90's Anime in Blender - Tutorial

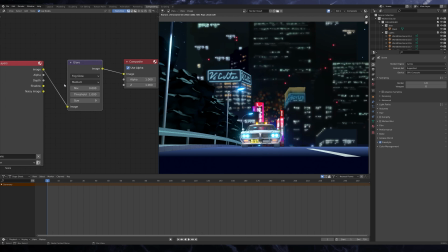1249s
So first and foremost, I like to make use of the glare node,
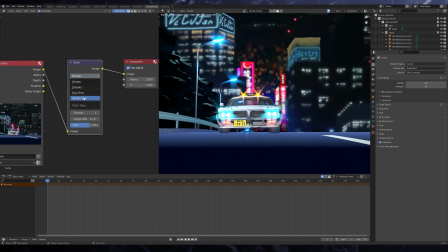1253s
which I find goes a long way in making our image more reminiscent of the heavy light bleeding and bloom of the originals.
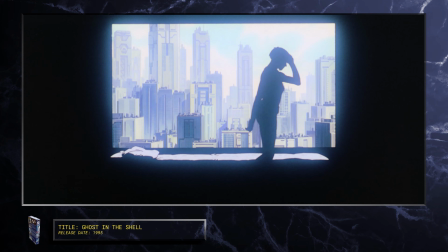1261s
As you'll see here, especially in a lot of Mamoru Oshii's work, that a lot of the artificial lighting in the scenes is emphasized through this technique.
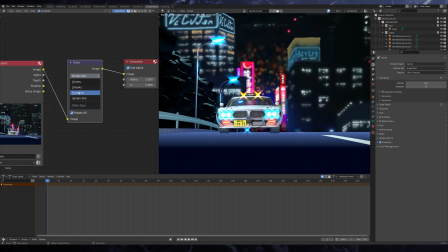1274s
So to get an effect that's most similar to this, we'll want to set the glare type to fog glow to get a nice even light blur.
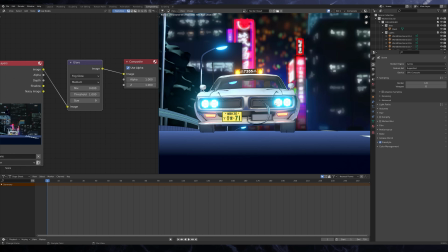1283s
One thing you will want to make sure of though is that your line work is applied before you apply the glare node,
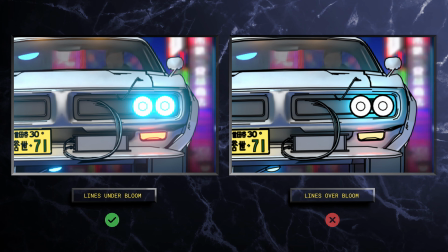1289s
otherwise you can end up with an ugly result like this where the lines are sitting on top of the glow.
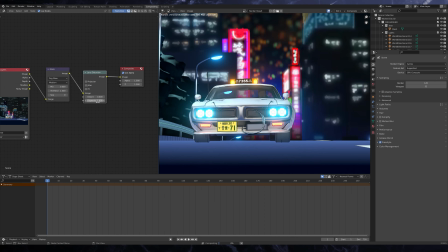1297s
Next, I like to add in a bit of lens distortion, and now unless you want this to look like you've just dropped some molly,
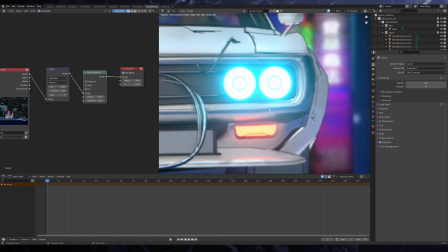1303s
you'll want to set this to something really low, like 0.02.
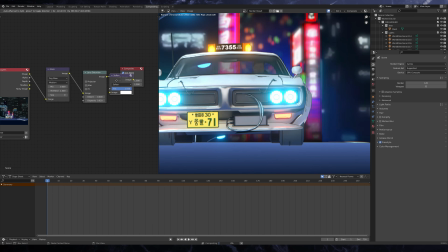1309s
Then I like to add in a filter node and set this to sharpen just to make our edges a bit crispier.
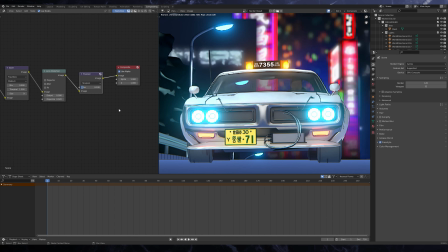1318s
And then lastly, what I sometimes like to do to replicate some of the small minor
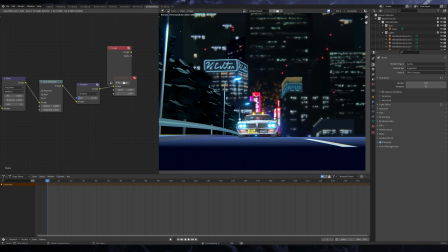1323s
imperfections we might have seen on the old school versions is to add in a film dust and scratches texture. So to overlay this on our image, we'll add in a mix node and set it to screen.
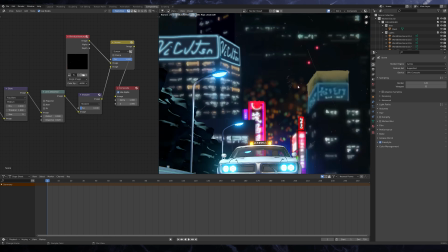1337s
And now you see we get these little scratches come up on our image like so.
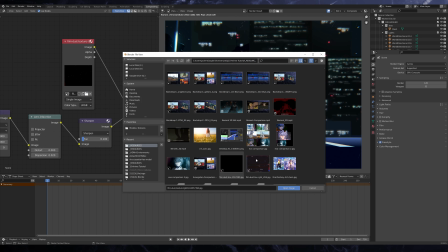1342s
And you can really do this to simulate a whole bunch of different effects.
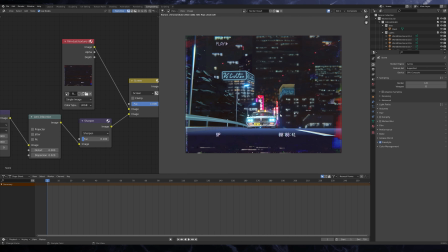1346s
So I'll link below some free VHS and film pack overlays you can play around with.
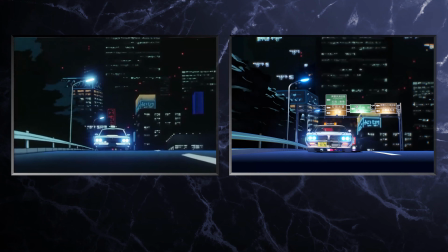1354s
And then that's pretty much it. Now you'll see I've ended up with a result hopefully getting somewhere even close to the original.
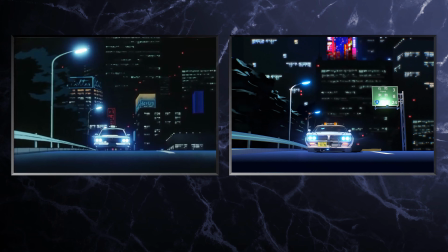1361s
But one obvious difference that you perhaps will notice between the two is their frame rate.
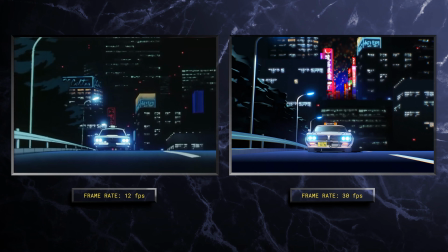1366s
And this is another important factor to consider, as the pace and motion are integral to how we want our final piece to be read.
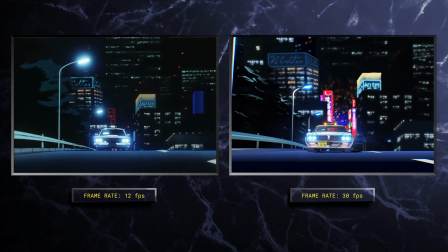1374s
So for mine, I chose 30 frames per second as I wanted the final result to be relatively smooth.
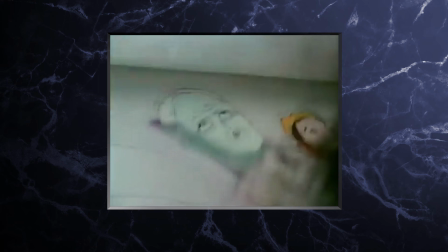1379s
But typically most of the originals were animated at 12 frames per second or doubled up at 24 frames per second,
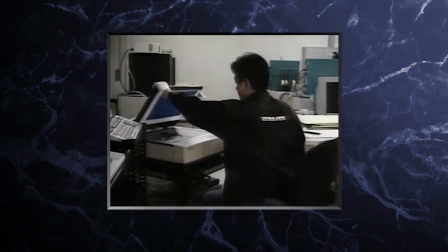1386s
largely due to the technical constraints. As you can imagine, the higher the frame rate, the more drawings had to be produced.
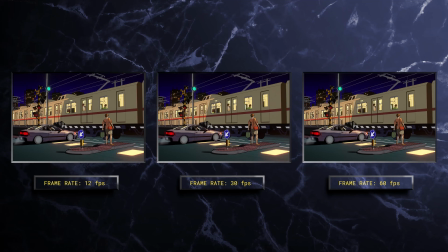1394s
So I'll even sometimes go as high as 60 FPS in the case of this train crossing piece, where I found the addition of extra frames allowed for an easier reading of the speed of the train and the passengers within it. But you can make up your own mind here on which one of these you prefer.
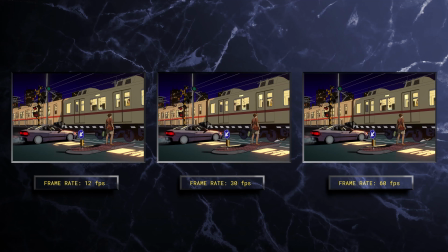1414s
So thanks for watching guys. I hope this video has given you some insight, or at least provided you a good place to start if you're interested in creating art that's inspired from this amazing era. And if you did, please make sure to smash that like button, and if you're a whale, make sure to buy my NFTs.